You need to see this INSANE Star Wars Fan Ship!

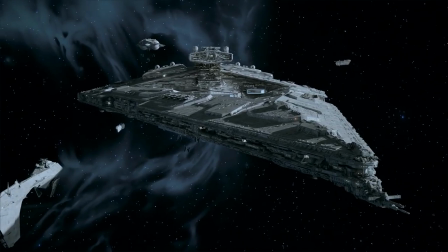[0:08]
Hey guys, this is EckhartsLadder. Hello and welcome to another Star Wars video.
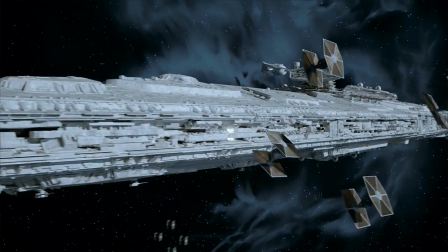[0:13]
And we've got something very special today because we are looking at an incredible Star Wars fan project. A fan project by a friend of mine, in fact, Howie Day. Now, I've covered some of Howie's work previously on the channel.
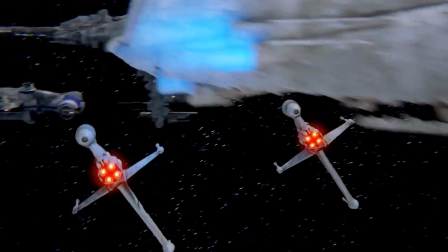[0:26]
As you may or may not know, he's working on a Star Wars short film. If you see incredible clips during this episode, that's where they're from.
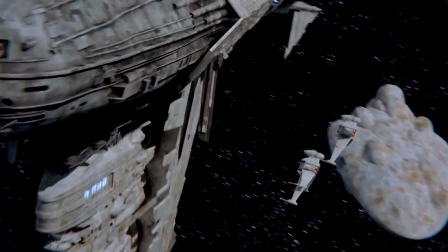[0:33]
And I've linked to his channel down below. Make sure to check out not only the video that we'll be discussing today,
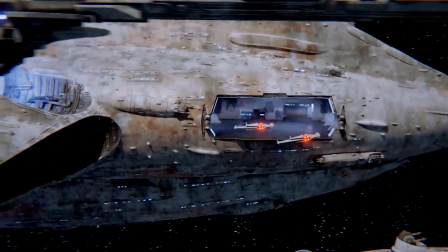[0:39]
but basically everything on the channel because it's all really phenomenal, and let's see if we can get those sub numbers up a little bit more.
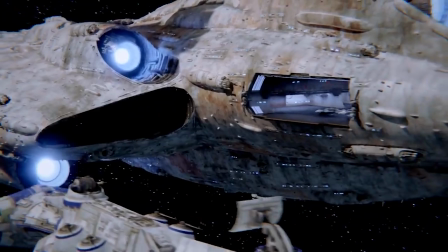[0:45]
Before we get into the scene we'll be discussing today, though, I just want to show you guys a couple of more that I like.
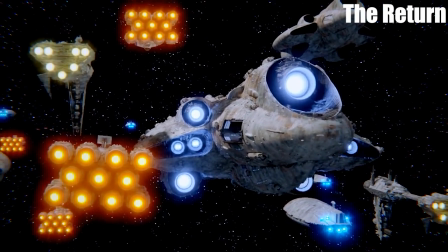[0:50]
The first is called The Return, which shows a couple of B-Wings returning to this massive Rebel fleet with custom Mon Calamari cruisers,
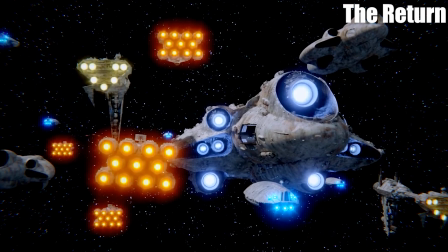[0:59]
and I love this, the movement of the ships, the way the engines and the shielding on the doors kind of have some movement to them. It all feels very real. And he's also been working on lately a very, very cool battle,
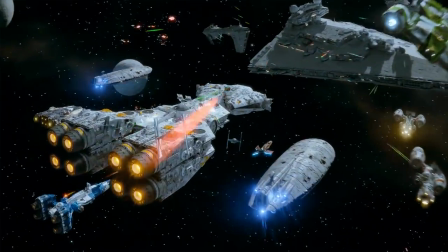[1:11]
which shows some Rebel forces, including mixed corvettes, attacking an Imperial frigate.
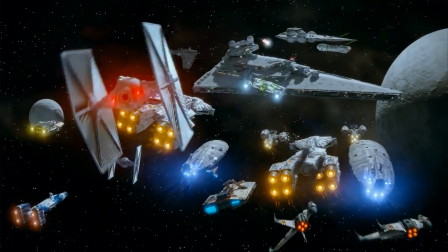[1:17]
We'll talk more about some of these ships, especially the Imperial ones, in a second. And finally, recently, he's also been working on a really cool shot, which shows, I believe,
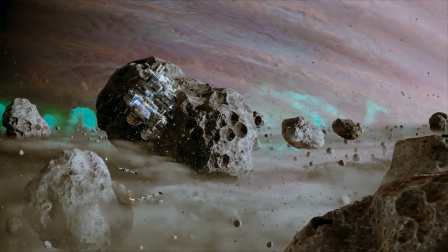[1:25]
from what will be near the beginning of the film, a couple of B-Wings leaving a Rebel asteroid base,
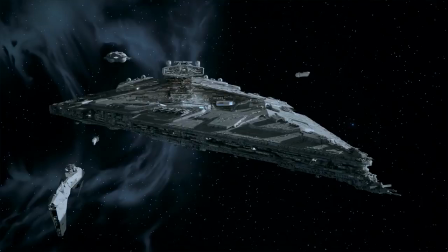[1:31]
complete with Exogorths and all. Alright, so the video we're discussing today is a close look at the Magister class fleet carrier.
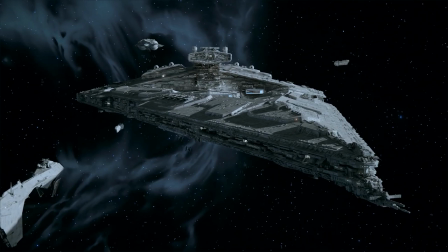[1:40]
It's called Imperial Magister class fleet carrier Grand Tour, and I mean, the name is perfect because we get a look at a pretty far along, if not complete, version of this ship, and my goodness, is it absolutely beautiful. So the design for the Magister is based off a really cool sketch by an artist named Space Goose,
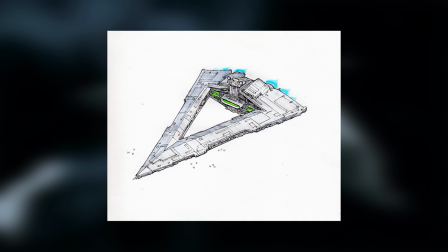[1:57]
and as you can see, the Magister's unique feature is its negative space in the middle. It almost looks like you could fit a Star Destroyer in there.
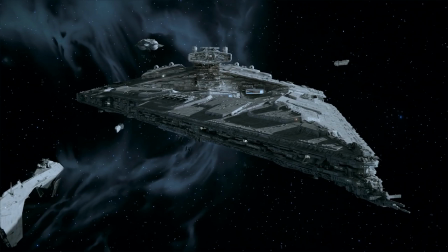[2:04]
Before we get to the actual ship itself, one thing I love right off the bat from this opening shot is that you can see several Imperial ships escorting this massive vessel. At the bottom left, we have the custom Imperial Nebulon B made by EC Henry, another friend of the channel.
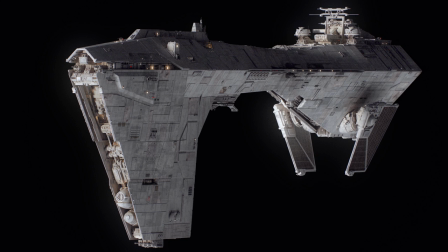[2:19]
His idea was that the Nebulon B, as the Rebels use it, is basically a stripped down version of an Imperial Nebulon B. So what would that vessel look like?
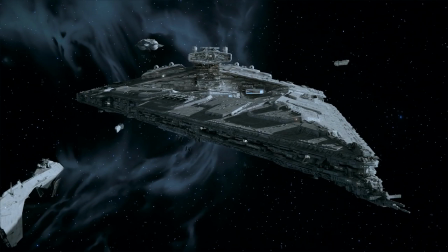[2:27]
Of course, we also see Lancer class frigates, the Imperial's anti-starfighter capital ship, and even an interdictor in the back, but we'll get a closer look at those in a minute.
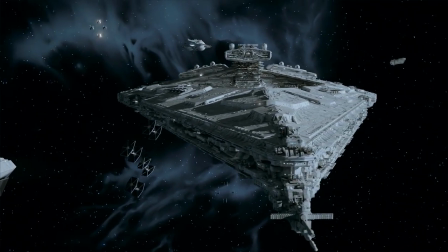[2:36]
As fighters fly by and we get a look at the resurgent-like nose of the Magister,
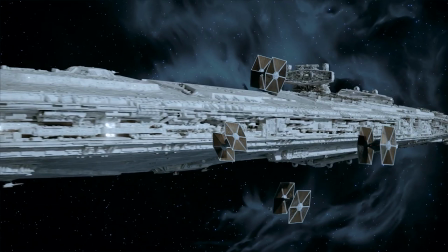[2:41]
we can just see how much detail there is here, from greebling and weapons to rooms that look like they would actually exist within the ship. We get an idea of the thing that I personally love about Howie's work. This looks like it's a model. Of course, this was animated and modeled, but this looks like it's a real physical model, like a Star Destroyer from A New Hope.
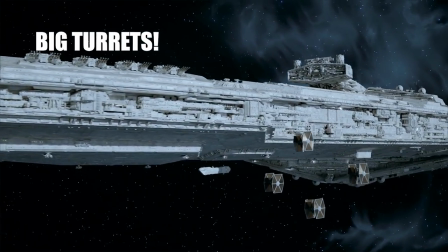[3:01]
Part of that is just how good the model is and the way it's created, but another aspect is the lighting and everything else that goes into making such beautiful shots.
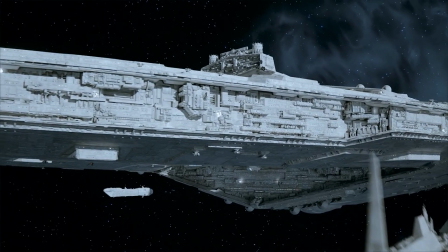[3:10]
The video basically gives us a turnaround, so let's continue because we're gonna get a whole look at the entire ship. And again, I want to draw your attention to the use of negative space, not only in the middle of the ship, but also we get trenches going around the brim, we get look inside windows and other aspects of the ship,
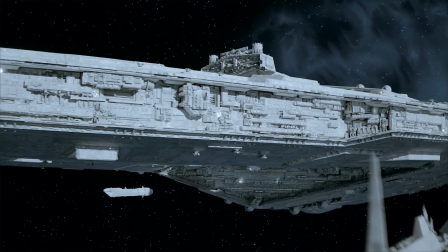[3:25]
and this is another thing that makes it look like a real model. Star Wars capital ships were given small details through what's known as greebling.
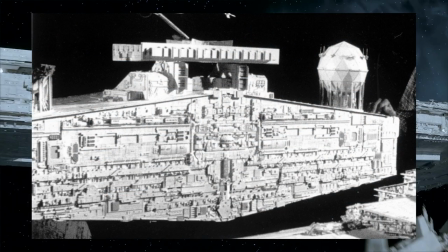[3:32]
Basically, in the real world, you would take often small parts of other models and you'd add them to places on capital ships or services or whatever else in order to give it what looks like complexity without having to,
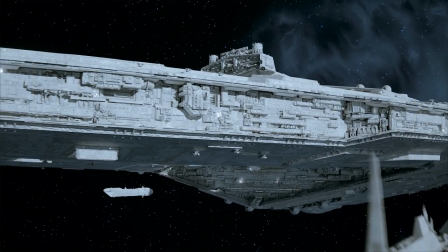[3:45]
you know, actually model specific pipes and whatever else. And we can see that greebling is used to great effects here.
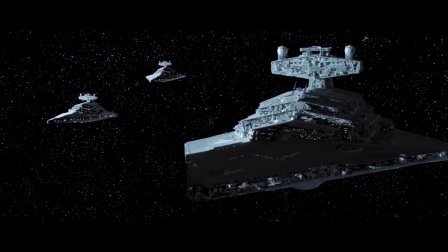[3:51]
Star Wars capital ships will often be filled with small pinpricks in order to simulate light leaving, as in windows,
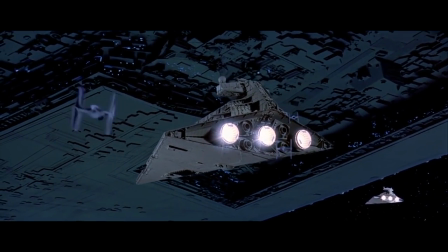[4:00]
and of course larger openings for hangars or larger windows or whatever else.
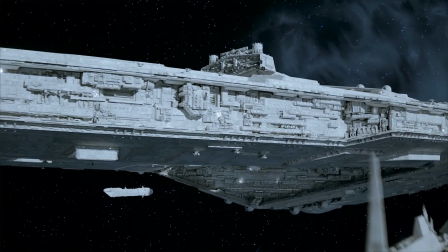[4:05]
And we see that done really nicely here, because I think one thing that a lot of fan-made ships miss is that light. Star Wars capital ships have a lot going on. They're not just static objects.